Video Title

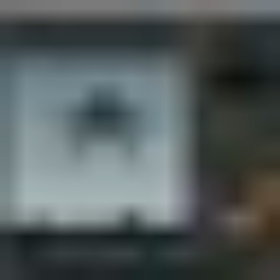Okay, a good thing to do now is to finish our Icelandic scene.
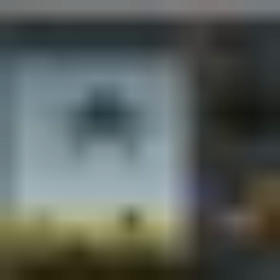Now, same as last time, let's just disable the material on our ground plane since it's pretty hard on my computer at least.
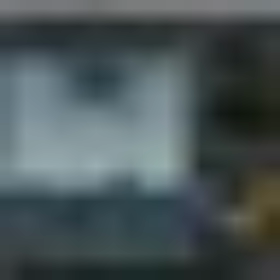And we'll just, so let your imagination go wild. A couple of things we need to pay attention to.
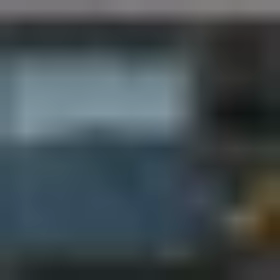Oops, I just noticed that my camera lock is on and I'm disturbing my keyframes. Let's see what's going on. Let's just go back.
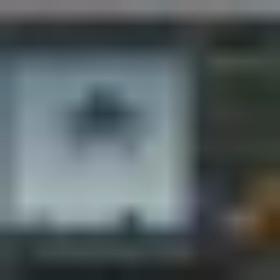It's always nice when you scroll and do that stuff. Okay. So we're back to normal.
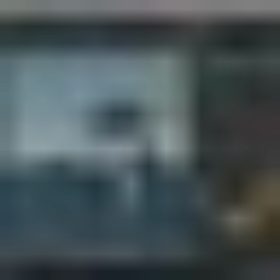So remember to turn this off so you can look around freely. A couple things to pay attention to.
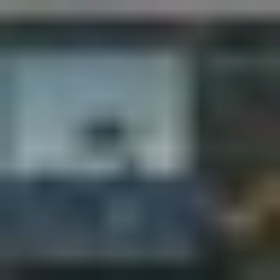We want to break up the horizon.
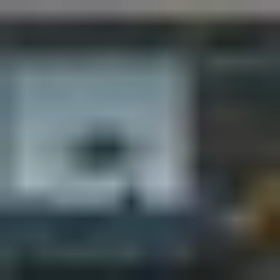So we have, you can clearly see there's an ending to this ground plane. So we want to make sure we put some larger rocks in the background to break up this hard edge.
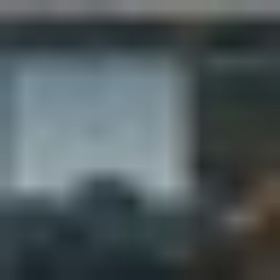What's also nice is if we would put something close to the camera so we have some parallaxing.
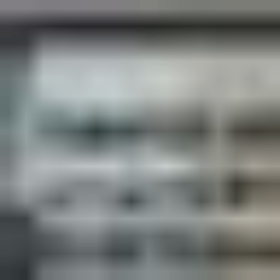Also look up some pictures from Iceland to get a kind of reference.
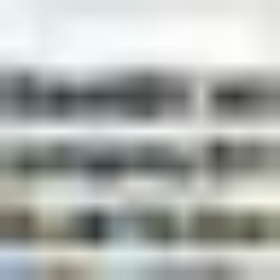So I just typed in some keywords: rocks, green moss, black sand,
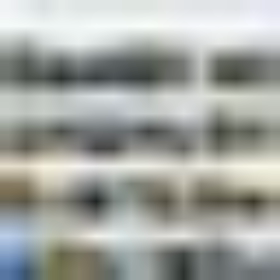and then you kind of get a feel what a scene like this would look like.
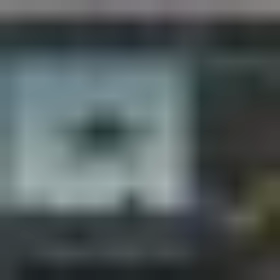So let's spend around 30 minutes to an hour perfecting our scene, and then we'll see each other afterwards.
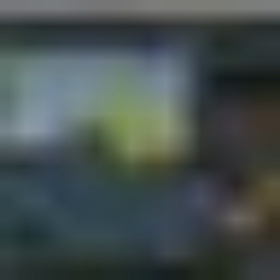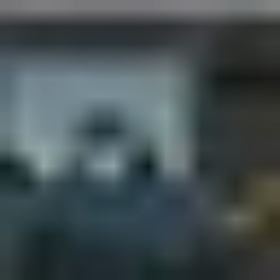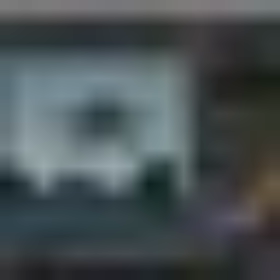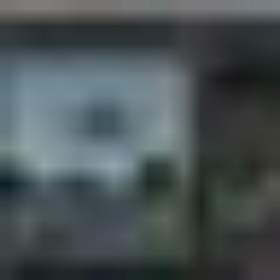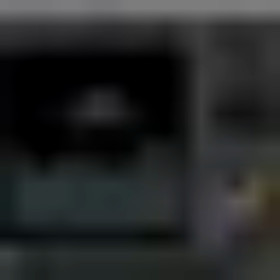Okay, that's it. So within 30 minutes you can create something really cool using the Megascans library. Let's talk about what I've done. So I broke up the horizon so we don't see the hard edge of our plane.
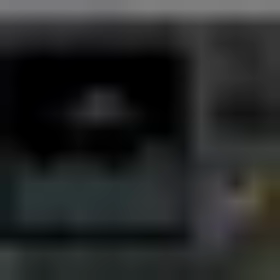I also put some rocks here in the foreground so you have some nice parallaxing. I put some stuff in the middle of the scene and something just outside the frame here. So it looks like our scene is extended further. Yeah, and I also added one extra rock.
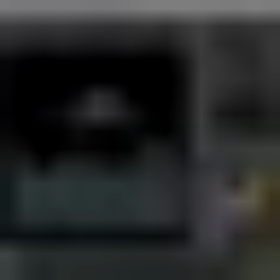So I used 4 different kind of rock assemblies in total. I will show you which rock I used.
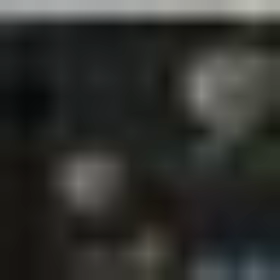I used the Icelandic rock plates as well. And this one I used mainly in the background.
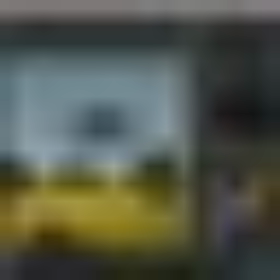So let's go to our scene view. I'm quickly disabling this ground plane material again. I will revisit this later because there's something I forgot to do about this.
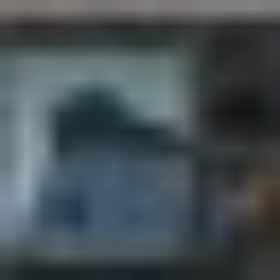But let's first look at our scene. So I placed these big rock plates further away so we get an extended feel.
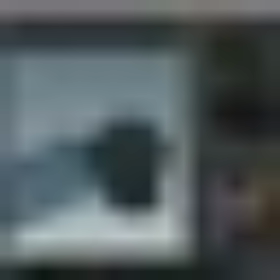Our scene will feel bigger than it actually is.
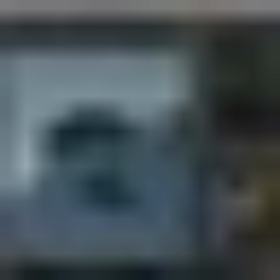This is the one here that I put on the side to also make our scene feel bigger.
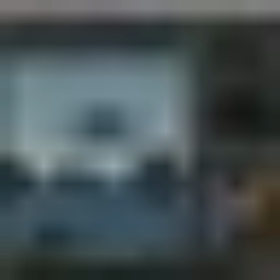And as I've told before, I adjusted the level of detail for each rock.
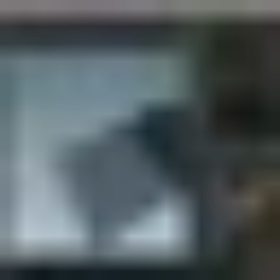So the ones up close, so probably these ones,
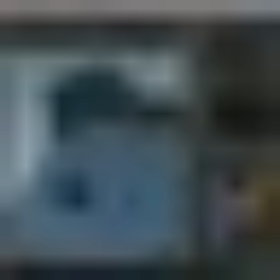I made LOD 0, and then the ones that are further I made LOD 3.
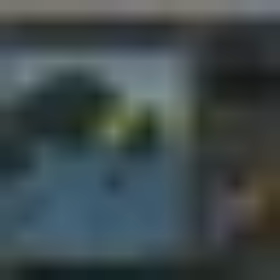So I can show you real quick, for instance, this one. If you go inside,
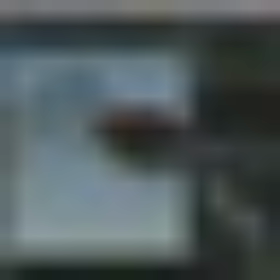asset geometry, and then in here you can select the LOD you want, so 3.
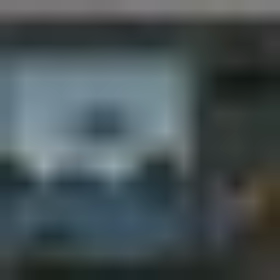There's one other thing I did. Actually, there's 2 things I did.